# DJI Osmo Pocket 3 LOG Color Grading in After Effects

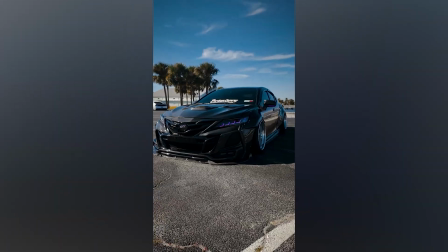0:00 Hi guys, in this tutorial I will show you how I color grade my videos that are shoot in D-Log profile.
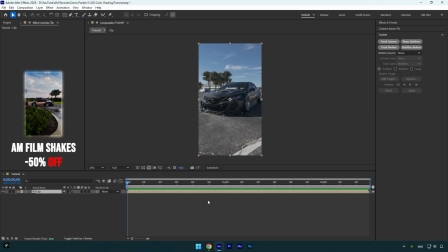0:05 Note, this is not professional color grading tutorial. I'm just showing you how I color grade my edits, cause too many of you asked me on Instagram and in your case you can use any LUT and color correct your videos that you will be more comfortable with. Let's begin. First of all, let me show you where to get the official DJI Osmo LUT. Check this video's description, I will leave a link there.
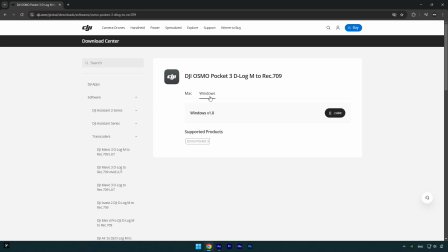0:23 In my case I use Windows, so let's click on Windows and download the cube file.
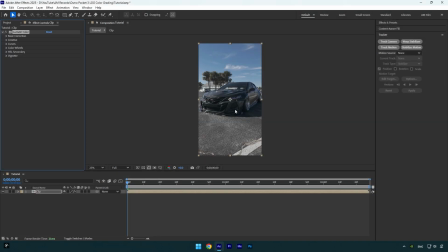0:27 In After Effects I will apply Lumetri color effect on my video and then let's expand Creative and import the cube here. As you see it's applied, but it's not great looking and it needs a little bit more of retouch.
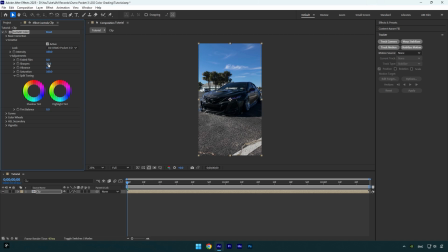0:40 First what I'm going to do is, I will bump up sharpen to 30. Why so much sharpness? Because when we upload videos on Instagram, it compresses our videos too much. The video gets blurry and the quality drops too. So sharpening your video helps you to keep the quality high and avoids from blurriness on Instagram when it compresses down your clips too much.
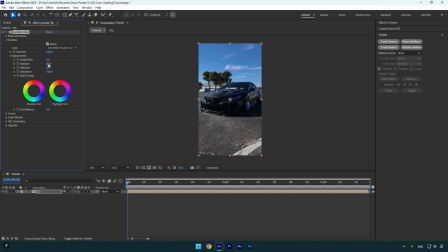0:57 If you want a full tutorial on how to upload high quality reels on Instagram, check this video's description. I will leave a tutorial link there. Now let's continue. I won't make any changes here anymore. We can close Creative and then expand Basic Correction. I will slightly bump up the exposure, cause I think the car is too dark here.
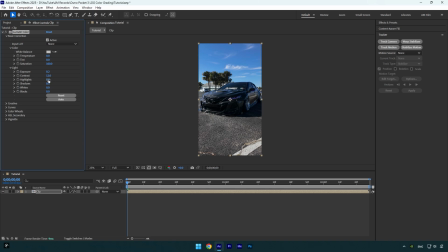1:15 Maybe let's bump up contrast too. Also a highlights. I will bump up shadows and whites as well. And I will decrease blacks just a little bit to avoid a fade look in my video. I think contrast is too much here, I will decrease it a bit. Note, this values are for a while, I will come back here one more time after I will adjust the curves.
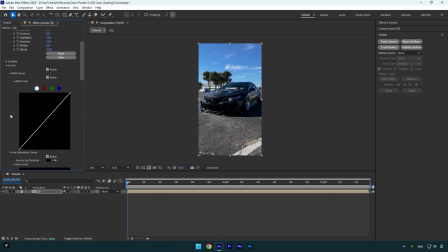1:33 Let's expand curves now. Under RGB curve I will create 3 points. One for a shadows, one for a midtones and one for a highlights. Let's slightly move shadows down a bit to make the video darker. I don't know how about you, but I really enjoy dark videos, so I always try to keep my edits as dark as possible.
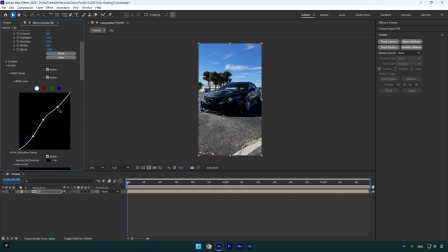1:50 Let's slightly move up midtones and then I will decrease highlights a bit. This looks fine, but I will adjust it more a bit later. Now let's scroll down to hue versus hue and click on eyedropper tool and then let's select the sky. I will drag that middle point a bit up. Note, do not overuse these points, always make a slight changes.
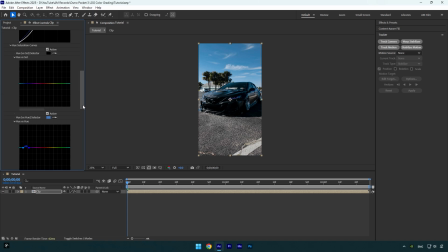2:08 Now scroll up a bit to a hue versus sat and click on eyedropper tool and select the sky again. I will move middle point up a bit to add a saturation on a sky. I think it looks pretty fine to me. Let's select eyedropper tool again and select greens in the video. I will bump up green as well.
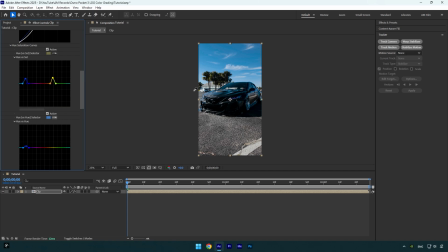2:22 Under a hue versus hue select an eyedropper tool and then let's select green in the video. I will bump up greens just a little bit. I think that looks fine to me. So now let's scroll up to basic correction and as I said we will need to readjust lights one more time.
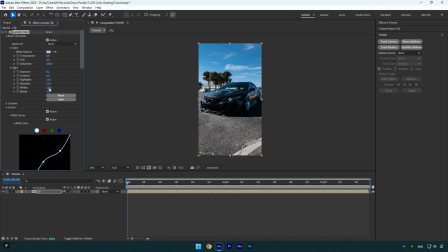2:35 I will quickly change contrast, blacks and whites. I think it looks better, let me show you before and after. I will slightly bump up temperature to add warm colors, then let's scroll all the way down and expand vignette.
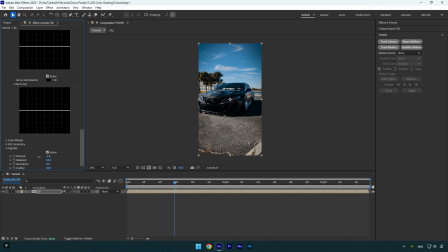2:52 Make sure active is checked and then I will bring down amount to add vignette. I like to leave midpoint close to 50, I find it fine to me. I will bump up feather to 100 and slightly bump up roundness. I will set midpoint to 50 and then let's scroll up to hue versus luma.
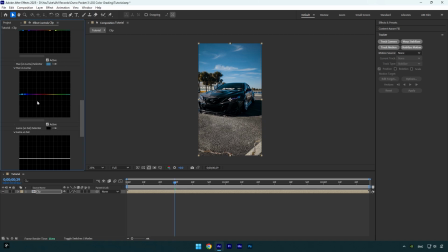3:06 Let's select an eyedropper tool and select the sky. Now I will bring down that middle point to make the sky darker and fit my foreground. Let's select one more time and then grab an orange colors in the video. I will bump up orange just a little bit to make them brighter. Maybe let's select dark green now and bump it up as well.
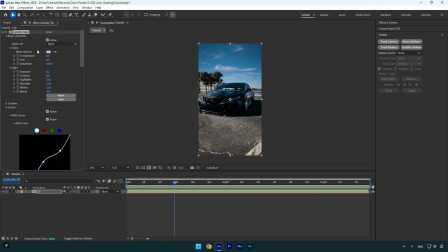3:26 Now let's scroll up to basic corrections and if we need to adjust the image, we can control everything right from here, or scroll down to RGB curve and control the image with that curve until it will look better. So that's my steps of color grading, nothing special and nothing hard. Let me show you before and after color grading. I am happy with it.
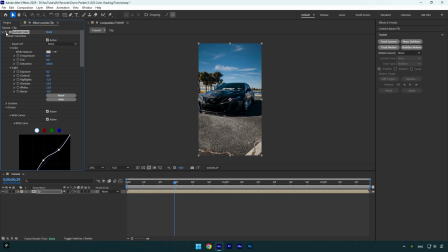3:45 Hope this video was helpful. Thanks for watching and like the video please.